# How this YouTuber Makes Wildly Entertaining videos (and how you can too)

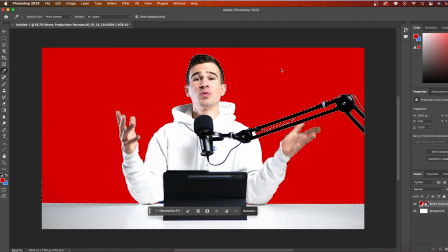With that footage, I took a screenshot and dragged that into Photoshop, roughly got rid of the background, and then went and found some cool assets that could help bring my background to life. Now, honestly, the best place to find all of this with a license attached is Envato Elements.
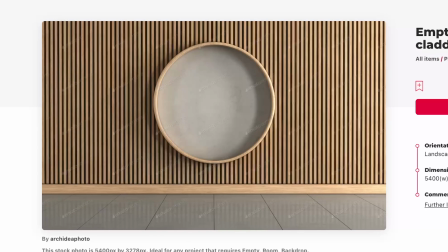So I found this really cool wooden slat background with this sort of circular shape in the middle, which I think is gonna really help frame me and my desk quite nicely.
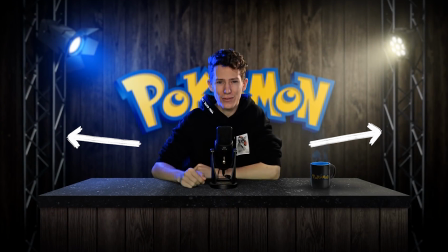Nice. And then also I found these stage truss assets under 3D images,
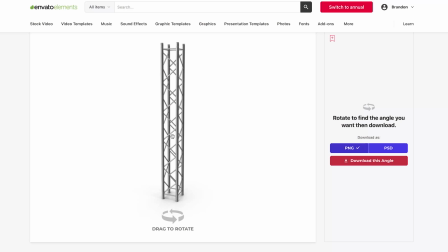which is fantastic because it means I can rotate them and get the exact angle I need to put one on each side.
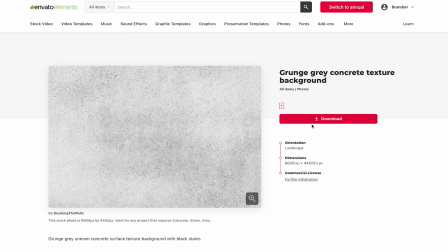I also found this concrete texture, which I think will be fantastic for extending this desk. And then I found this stage light 3D asset, which I'll use to add in a fake light into my background so it looks like that is what's casting the light onto my face.
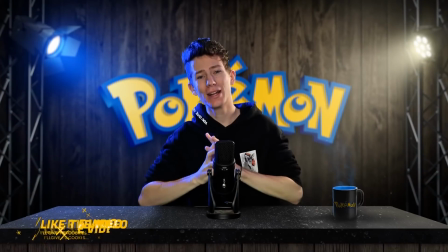And this is something that I've seen Benny do in a lot of his fake backdrops too.
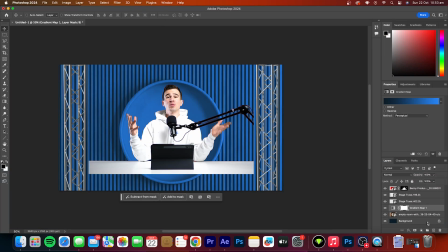So I brought all of these assets into Photoshop, changed the color of that wooden backdrop to be a nice blue using a gradient map.
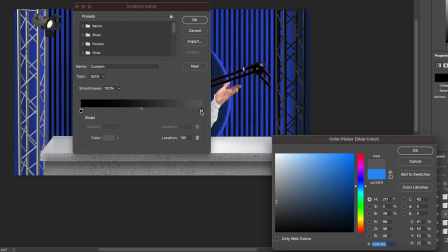I did the same to the stage trusses, turning them black,
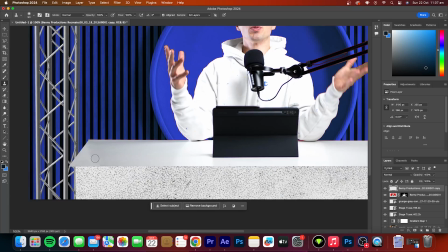and then extended the edge of my desk to give a sort of angled view before using that concrete texture to bring it to life and add more depth,
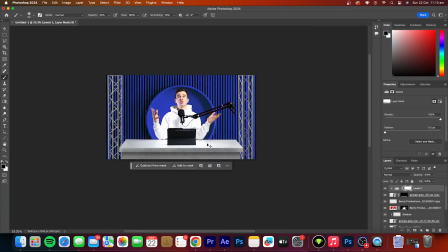again including shadows to bring this desk to life. If you can bring a desk to life.
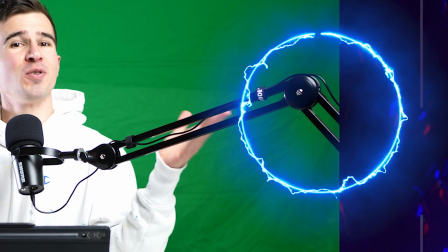Now there's one problem with my footage, and that is that I had my mic arm going out of frame, but I thought I would just build that into the background.
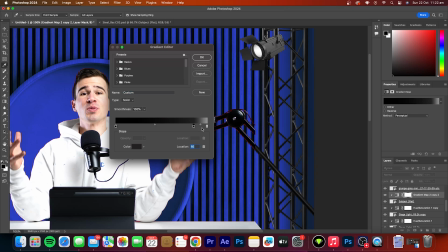So I found these two pipes, color corrected them, and put them in place so I could use them as a fake arm to attach my mic to.
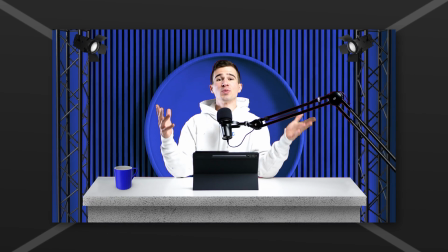From there, I exported 3 separate images. One with everything intact, so the screenshot of me, the background, and the foreground. I'll use this to help line up all the footage when I get back into my editing software. The second image is just the background elements.
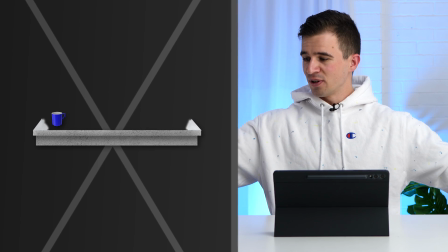And then finally a PNG of the desk extension, including a coffee mug that I also found to match Benny's style.
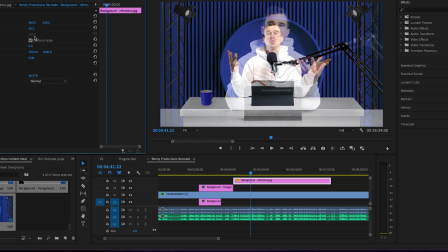I brought all 3 of these images into Premiere Pro, and then using that one with the screenshot of me, I lined it up so it was in place with my footage.
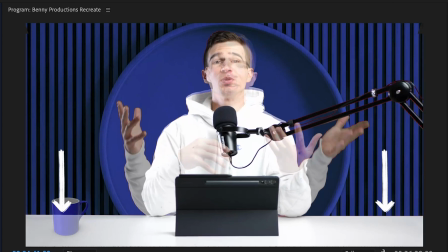This meant that the image was actually bigger than my frame, but we'll address that in a second.
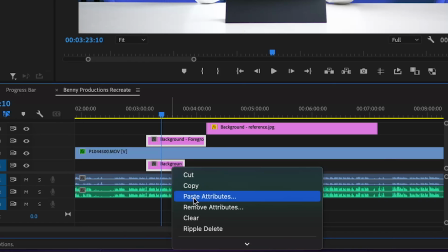Copying the motion properties of this now in place layer, I pasted that on the 2 other images and placed the background behind my footage and the foreground above my footage.
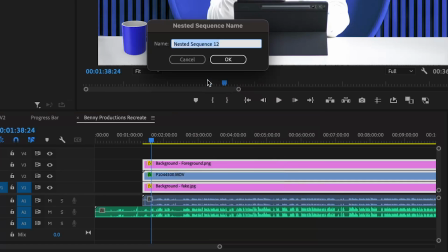I then selected these 3 clips, right-clicked and nested them. But now if I zoom out on that nest, you'll see that the background is still missing.
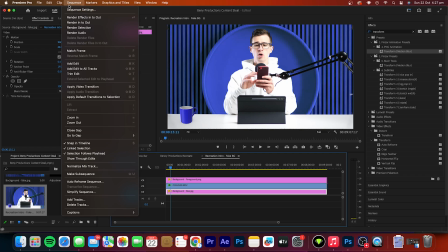So I opened up the nested sequence by double-clicking on it and changed the resolution in the sequence settings to be 4K.
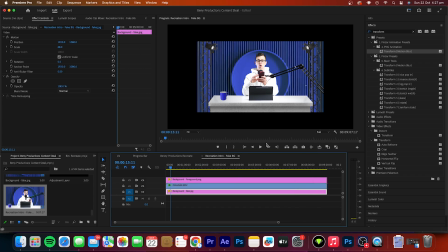This now revealed the entirety of my background, which means I now have the option to zoom in and out in my main sequence.
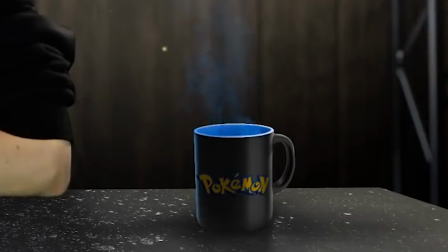But one other really cool effect that I wanted to add in that Benny does is this steam on the fake coffee mug. kind of just brings it to life a little bit more. So to do this, I simply found a steam overlay asset on Envato Elements, dragged that in,
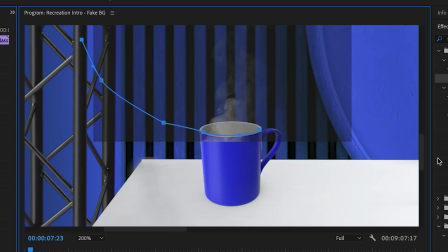created a mask around the top of the coffee mug and then around the top of the smoke, feathered it a little bit just so that way it faded in once it got to the top,
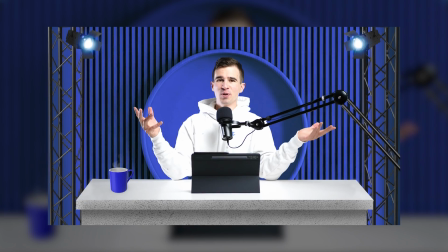and then changed the blend mode to screen. And now I have a really cool artificial background, and seriously, you can do whatever you want with this technique. And so taking all of this analysis in mind,
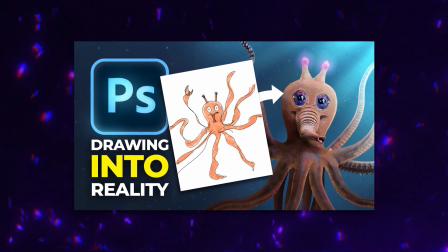here's my Benny Productions inspired video of me taking my sister's drawing and turning it into something pretty cool in Photoshop. Well, you'll be the judge of that. This took a lot of effort to make, so if you enjoyed it, please consider liking, commenting, and subscribing if you haven't already.
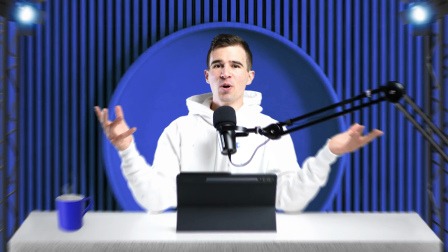Thanks for all the support, and enjoy.
Ladies and gentlemen, welcome to the first fake episode of Realistified,
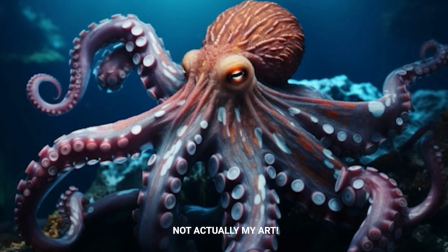the series where I take basic drawings and turn them into reality using the magic of Photoshop.
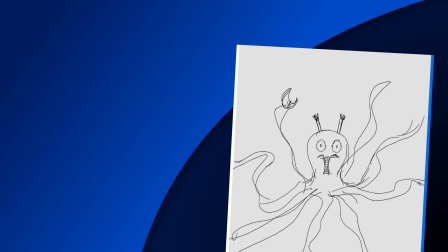So the drawing I'm going to be bringing to life in this episode is this one here, which was drawn by my little sister.
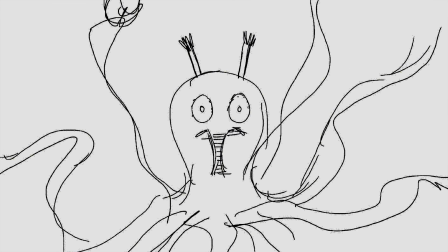Now I asked her to create some random crazy creature that would be fun, but also challenging to bring into reality.
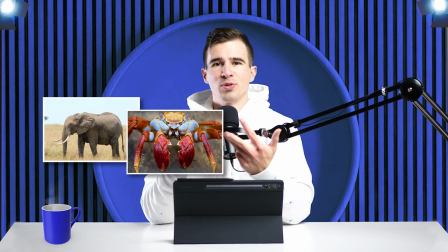And I really like what she came up with. It's an elephant, crab, squid, octopus hybrid that definitely belongs in the ocean.
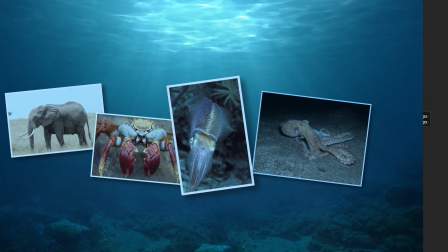So that gives me a lot to play around with. So let's start by adding some slimy texture to the head.
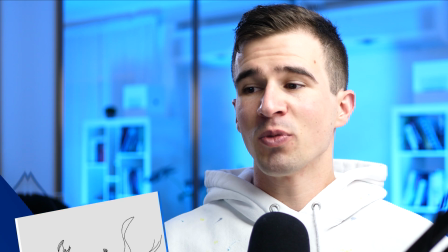Apply some warp and then some liquefaction to fit the shape of the body. For some reason, when I first saw this drawing, I thought that this creature should be orange.
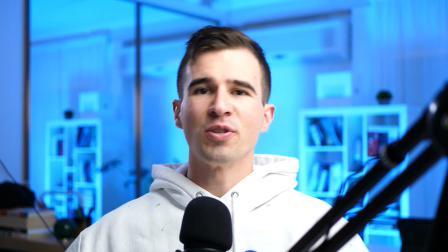Probably because I had the visuals of these guys in my head. But I really think an orange color will contrast really nicely to the deep blues of the ocean.
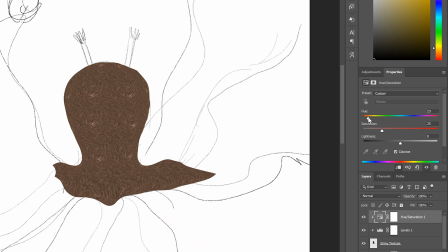So I added in a hue saturation layer to make it that nice orangey shade.
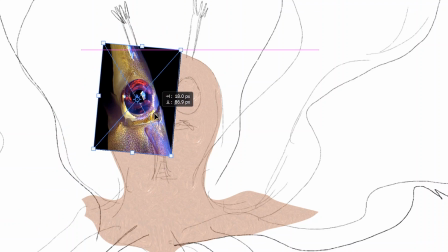Next up, I added these two giant squid eyes, masked them out and then blended in the edges.
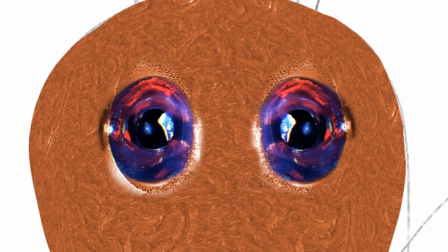And if what they say is true, that your eyes are the window to your soul, then this monstrosity needs curtains.
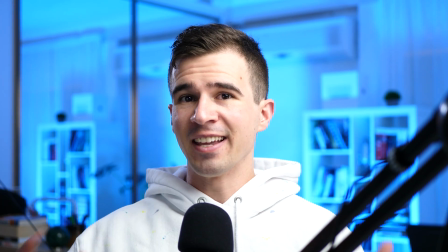But now for things to get truly weird.